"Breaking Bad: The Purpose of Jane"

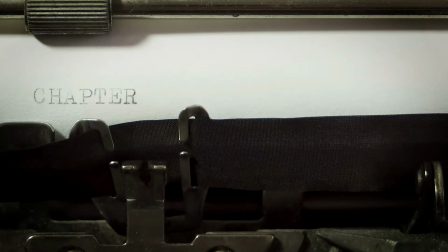5s
In a traditional story, there is our main character, maybe a secondary main character, and then there are what I call writing tools.
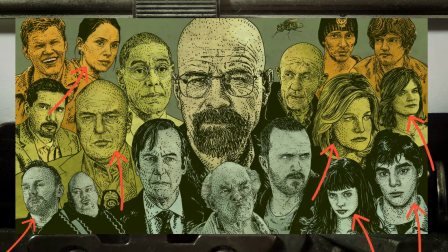14s
Meaning, the rest of the characters that may be in a show, as well written and dynamic as those characters may be,
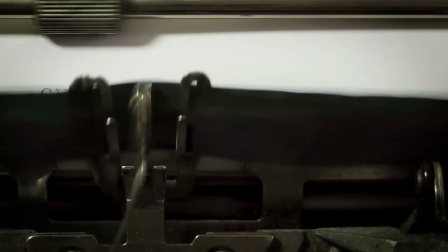20s
all serve as writing tools for the writers to develop our main characters further.
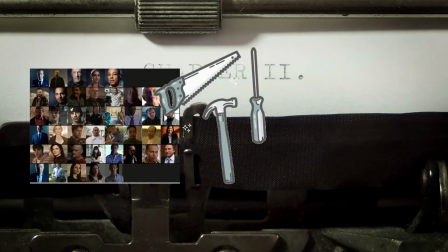25s
Or, in other words, they are there to serve a functional purpose in the progression of our main character's story arc.
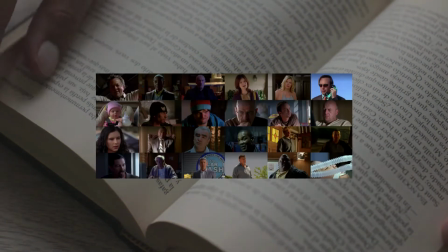31s
Now, I'm not saying that these secondary characters are just write offs, they oftentimes can have many character arcs of their own.
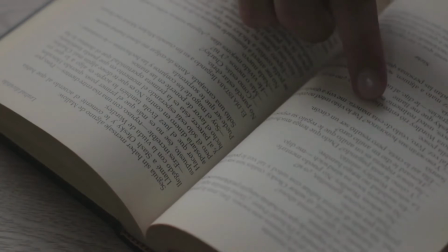37s
In fact, in great writing, these writing tools should be characters that are able to stand on their own,
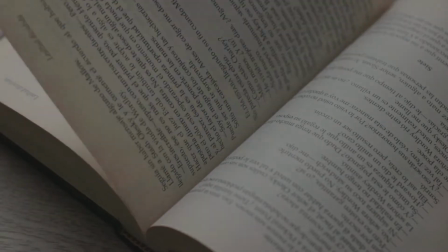44s
and in great writing, it shouldn't be obvious to the audience that they are serving as a writing tool.
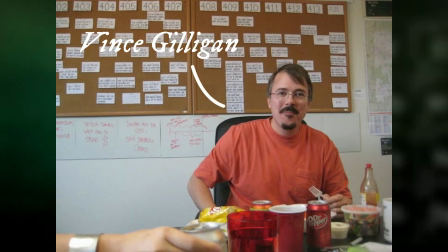49s
They should blend in. Now, when watching Breaking Bad, I realized the writers of this show understood how to use characters in this way.
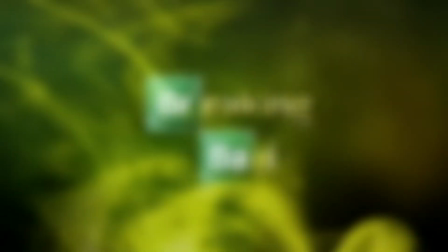57s
There are many instances of this throughout the show, but I thought one of the strongest, one of the most clear,
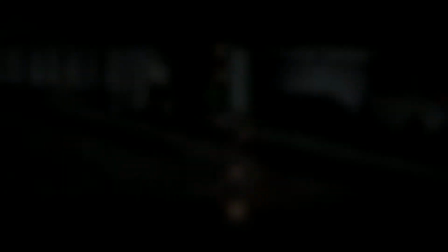63s
and one of the most powerful examples of this occurring in the show is with the character Jane.
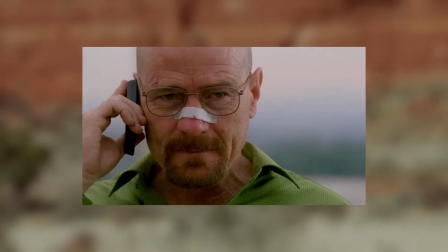69s
Breaking Bad is a show that revolves around the character Walter White. During the first season, we really only enlarged focus around Walter White's perspective.
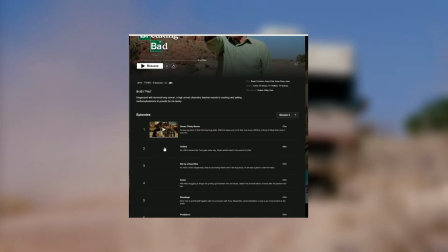78s
However, as the season went on and we got into season 2, Jesse Pinkman started to get more of his own camera time, away from Walter White entirely.
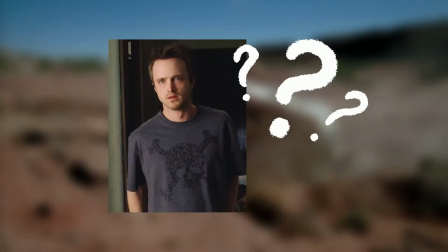86s
At first, I wasn't sure if Jesse was going to be a side character, one of these writing tools for our main character Walter,
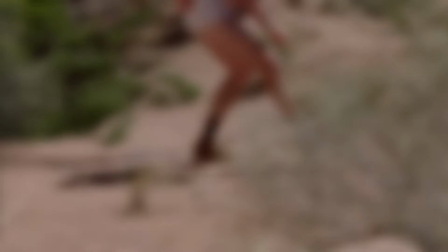92s
but by the end of season 2, I feel confident in saying that he is definitely a secondary main character.
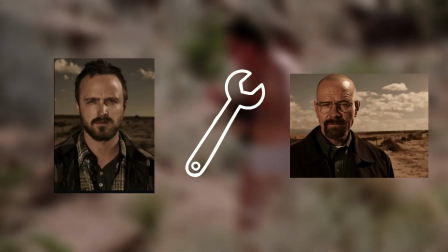97s
Arguably, he is still serving as a tool for Walter White's story arc, but there is a lot of nuance there, and a great discussion to be had.
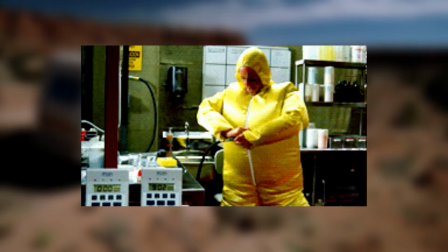104s
Walter and Pinkman play off of each other more than just serving as tools.
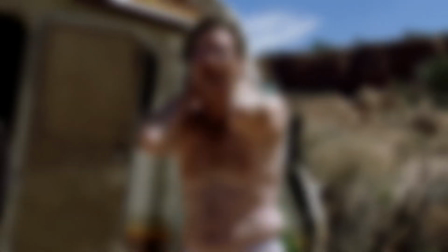108s
So, establishing that Jesse Pinkman is a main character, that means he is capable of having a secondary character serve as a writing tool for him.
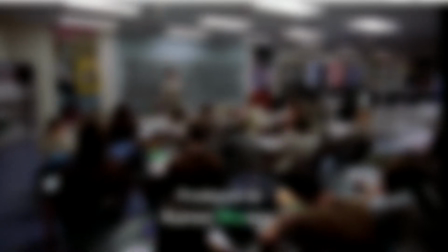117s
In this instance, we will be focusing on the character Jane in relation to Jesse's story arc.
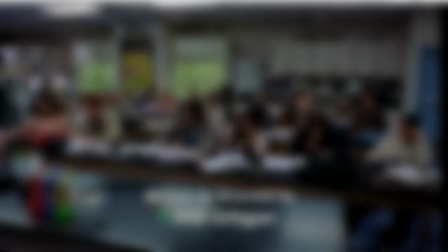122s
Now, this video only contains spoilers for the first 2 seasons.
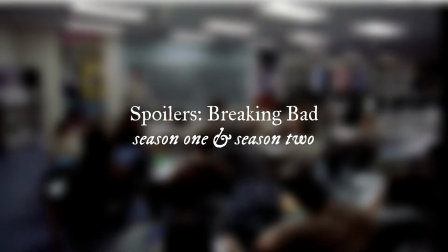125s
Even though further episodes would help strengthen my point, I feel confident enough that Jesse's arc can be seen throughout season 2 with Jane that I don't need to spoil further seasons.
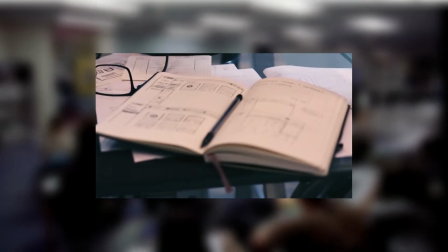134s
Having been intensely studying writing for a little while, the second I saw Jane,
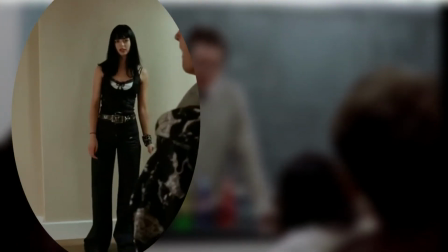139s
especially with the way her character is designed cosmetically, I immediately knew she would have a relationship with Jesse.
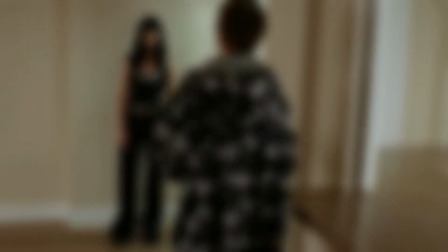145s
And I also knew, due to the nature of the show she is in, her relationship with Jesse would probably be brief.
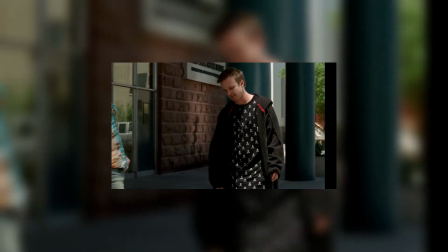152s
The only previous reference point of a relationship we have for Jesse would be with the blonde girl he hooks up with.
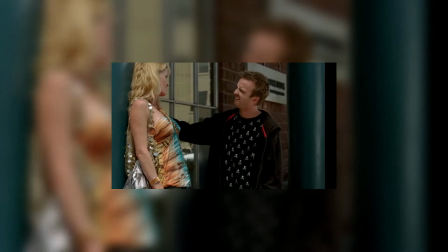158s
However, he doesn't seem to share much emotional investment with that woman. It seems to be a purely sexual exchange.
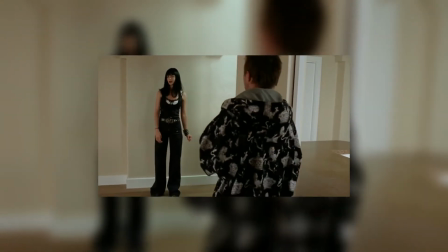164s
However, when we see him interact with Jane for the first time, we can actually see him feeling a little nervous.
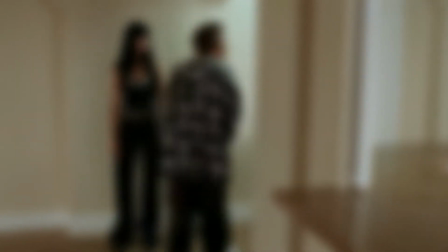170s
He stumbles over his words, and he even feels slightly awkward,
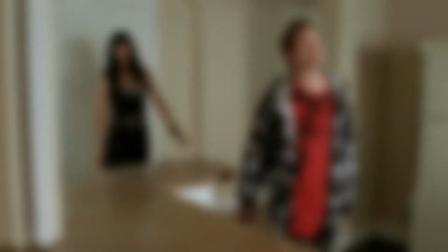174s
doing silly things like accidentally getting scared of the garbage disposal and making a comment about being a fan of the hardwood.
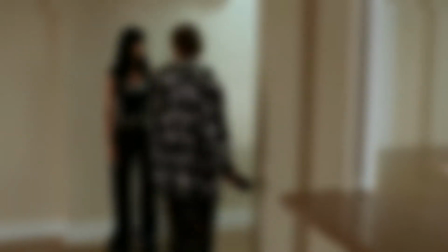182s I'm a fan of the hardwood.
He even makes a point to note that he had his own house.
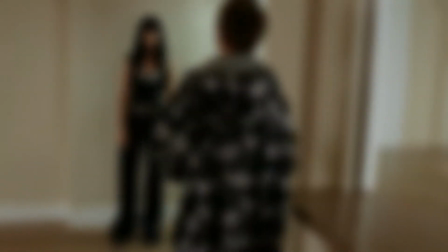187s Had an entire house before.
And we notice that he is more attentive to his actions compared to how he normally is.
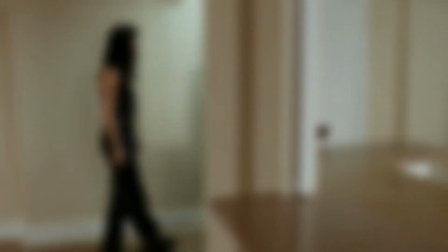194s
Overall, we quickly get the vibe that he is flirting, or at the very least, feels slightly nervous around this girl.
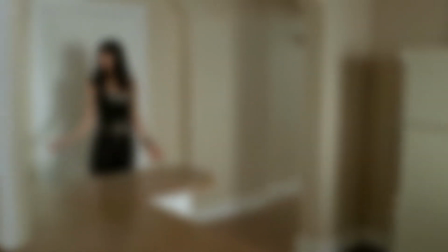200s
And it is in this scene that we also get a sneak peek of the new perspective that Jane will allow us to have on our already established character Jesse.
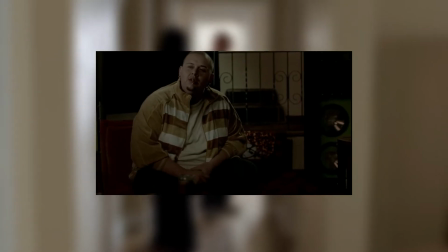208s
Jesse, due to his environment and the people he is around, rarely allows himself to be vulnerable.
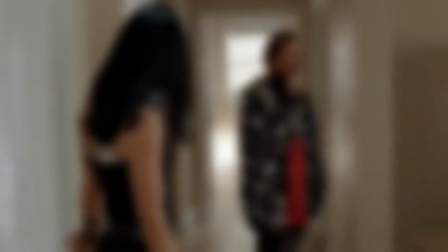214s
Even before the incidents with Walter involving murder and the cleaning up of the body, Jesse was already pretty closed off.
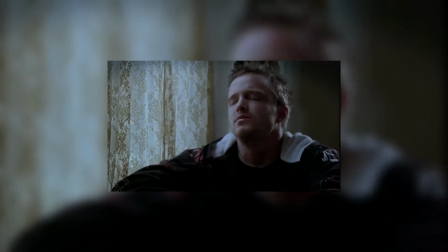222s
With all the added criminal background, it caused Jesse to be even more deeply paranoid of being arrested.
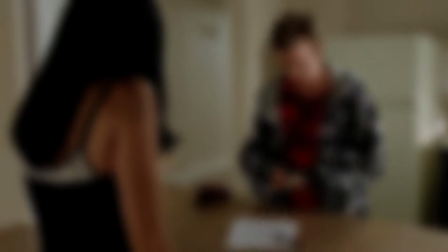227s
So in this scene, when we actually get a moment of him being sincere, it means that much more.
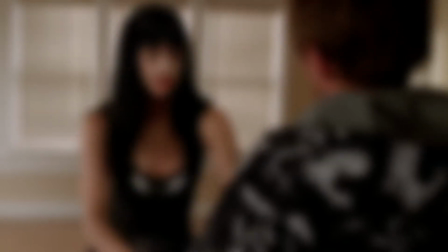233s
And we can see that in the last little moment of the scene when Jesse accidentally gives his real name.
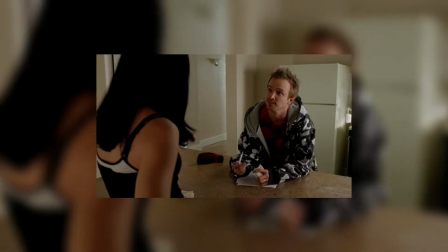239s It's Jesse.
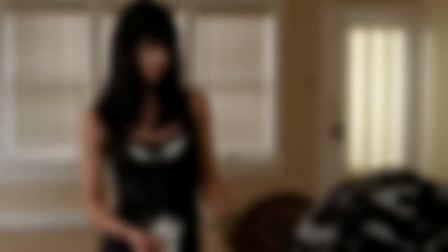243s Jesse Jackson.
And the acting here really says it all. Jesse is not thinking about his criminal life while he's talking to her in this moment.
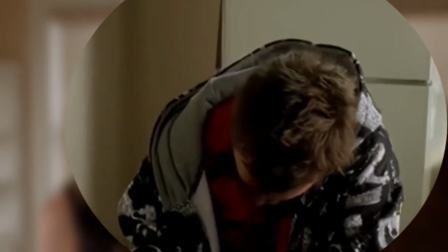250s
He's being sincere.